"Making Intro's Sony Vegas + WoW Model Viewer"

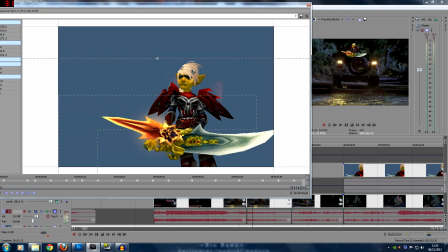[12:28]
You can see how many keyframes I did there just to track Genji in the back of the car. And resizing him every stage of the way, because as the car moves away, actually Genji gets smaller in order so it doesn't look ridiculous. So you can see that he's actually getting smaller and smaller as he moves away. It's not perfect by any means.
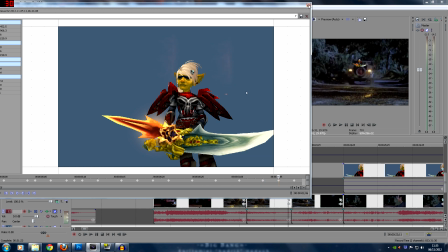[12:44]
It's just a very rough idea to give you an idea of him being back in the truck, and it's not Ian Malcolm.
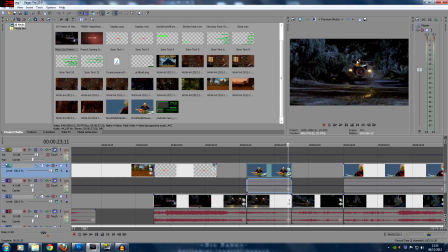[12:50]
It's actually just Genji. I could have done a lot of things with lighting there and special effects just to turn the colour down. He's far too bright, and then of course masked out the back of the truck. That would almost quadruple my workload for this 3 or 4 second clip. It's always a call on whether or not that's necessary, as this is not something I'm intending to put out as a major movie.
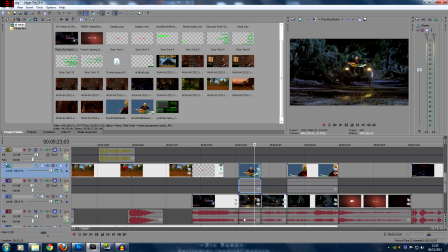[13:07]
That's not something I'm going to do. The next clip is fine. It's just the guy's hand on the thing.
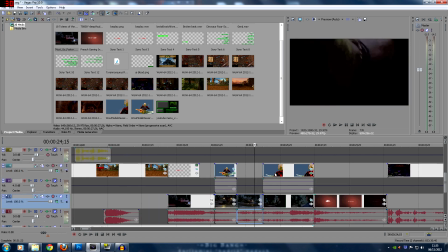[13:12]
Nothing to worry about there. And then you get this clip. Now, to generate these clips of Genji, we use a program called WoW Model Viewer, which is something I will look at later. But the idea here was I had to completely blank out Ian Malcolm from any of the shots,
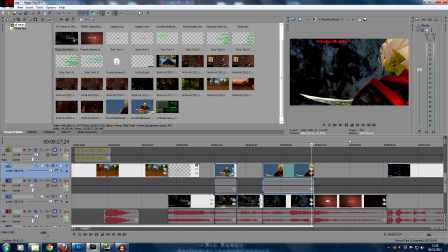[13:27]
so it looked like it was Genji looking over the shoulder of Genji and nothing to do with any of the character from the film actually interfering with the shot whatsoever.
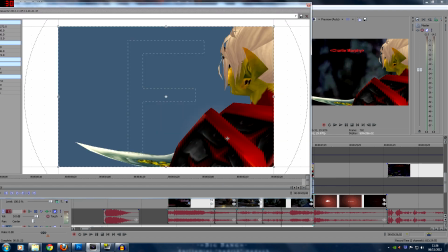[13:35]
So I didn't want to do that. So literally this is a very easy thing to do, is to take the clip of WoW Model Viewer, which is filmed directly over Genji's shoulder.
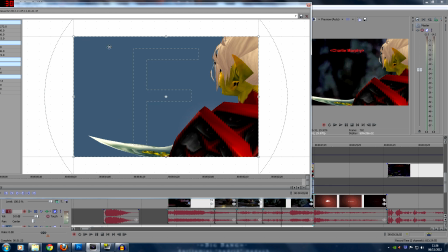[13:44]
So I zoomed in very far in WoW Model Viewer, got this shot, and managed to get it perfectly married up so I could just drop it in.
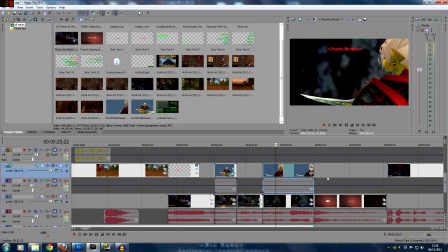[13:50]
I could drop it in. If you're wondering how you get rid of, this is the original clip, is this blue.
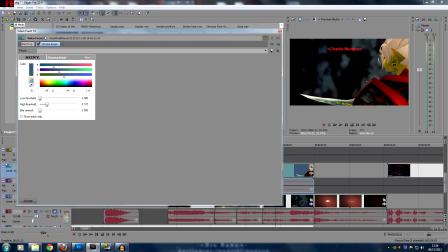[13:54]
There's a special effect on here called the chroma keyer, which removes the blue. So if I turn that off, you can see that it removes the blue. I've masked it a little bit just to make sure that I just get the edges of where I want Genji, and then chroma keyed that in so it disappears, and masked it out.
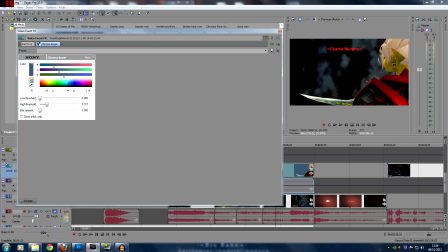[14:09]
So it's all perfectly white, very easy to do. Anybody who's had any experience with Sony Vegas will know what chroma keying is. It's just a green screen effectively, but it's green screen just is the effect. You could do any color at all. Like a PC could drop out any color whatsoever. You don't have to make it green.
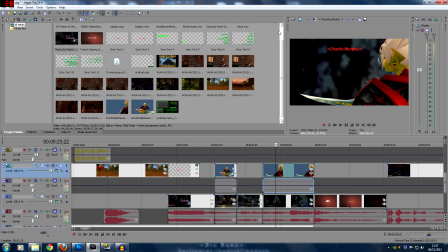[14:25]
You can have it any color you want it to be to drop it out. That way we keep very spark particle effects if you should have any, and all that kind of stuff.
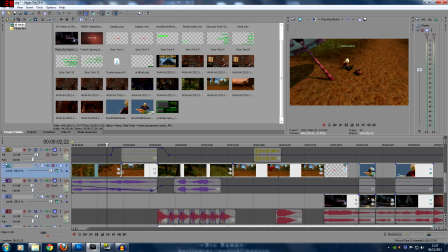[14:33]
So that's the bare bones of it. So you chop it together so it's very quick, and now you want it to flow. The way you make these things flow and not appear as very swift sort of breaks in footage is with the audio.
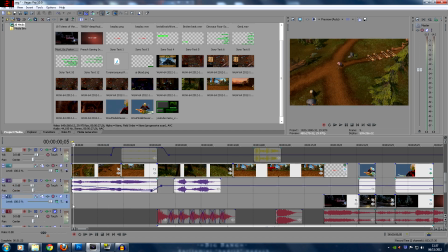[14:46]
So you find some music, if in this case, with Curse, I am licensed to use any of the music from World of Warcraft itself.
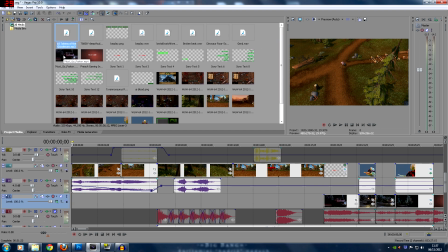[14:53]
I used a song called Totems of the Grizzlemaw, which gave a nice feeling of being in the Grizzly Hills where we shot this, in this nice open area. And because the song clip actually transitions across all of these cuts, it actually feels like one continuous shot. It's just an illusion.
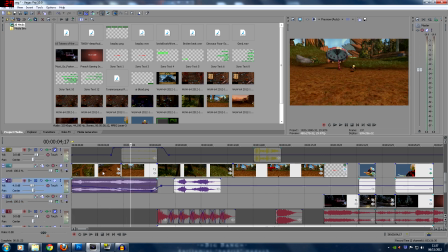[15:14]
So you can see the audio is actually linking those two together. So there's no messing around going on there whatsoever.
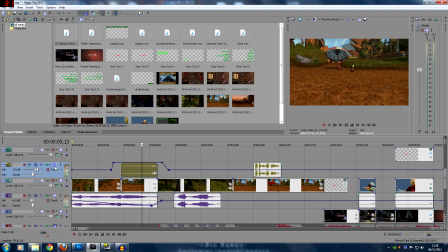[15:21]
And then I got Genji just to do some very simple stuff on TeamSpeak, which was just to record his voice. If I mute that out, I just asked Genji to say various things.
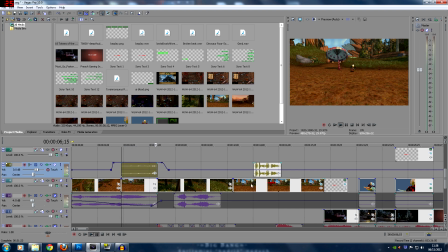[15:29] What a beautiful, perfect day.
This line here is actually just volume adjustments. If I was to drop them down to normal, so a flat line is the normal volume. It's just to make sure that this is extremely quiet on normal.
What a beautiful, perfect day.
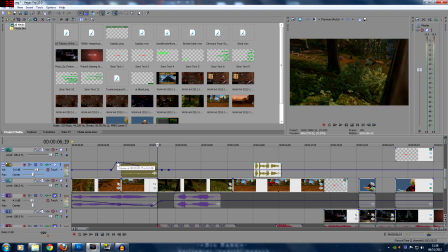[15:46]
It's very, very quiet. So what I do there is I just manually increase the volume of that section only. I don't want to turn up the whole section because the rest of the audio is actually fine. Just that bit I want turned up. And then mix it with that audio so he's talking over the music.
What a...
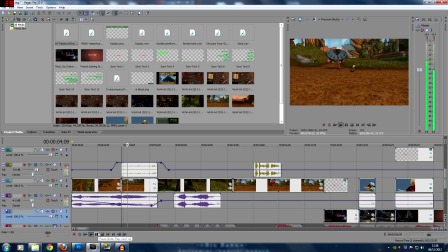[16:00]
If I unmute that.
What a beautiful, perfect day.
And you can see what I did there is the same thing. You can see this blue line with volume is I turned the volume down on the music while Genji is talking. So the music is still there. People are still aware of this smooth transition between the two clips. But the audio is now turned down.
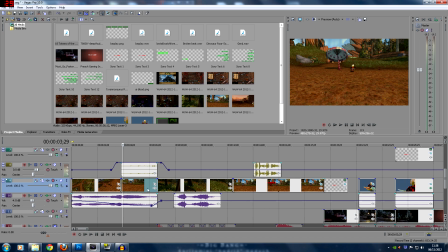[16:18]
So while Genji is speaking, the audio is actually up.
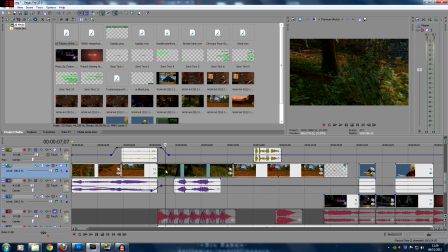[16:21]
So the next thing we wanted to do is, we've got this clip, and I know that I'm simulating a dinosaur walking through the woods. But what I need to do here is actually let you guys know that it's a dinosaur walking through the woods.
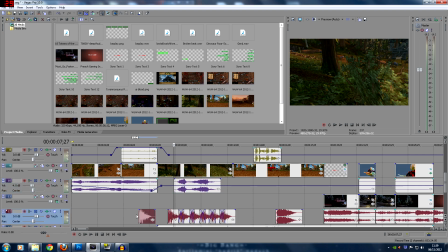[16:32]
And the way we do this is we found some clips of stomping. If I drag this up.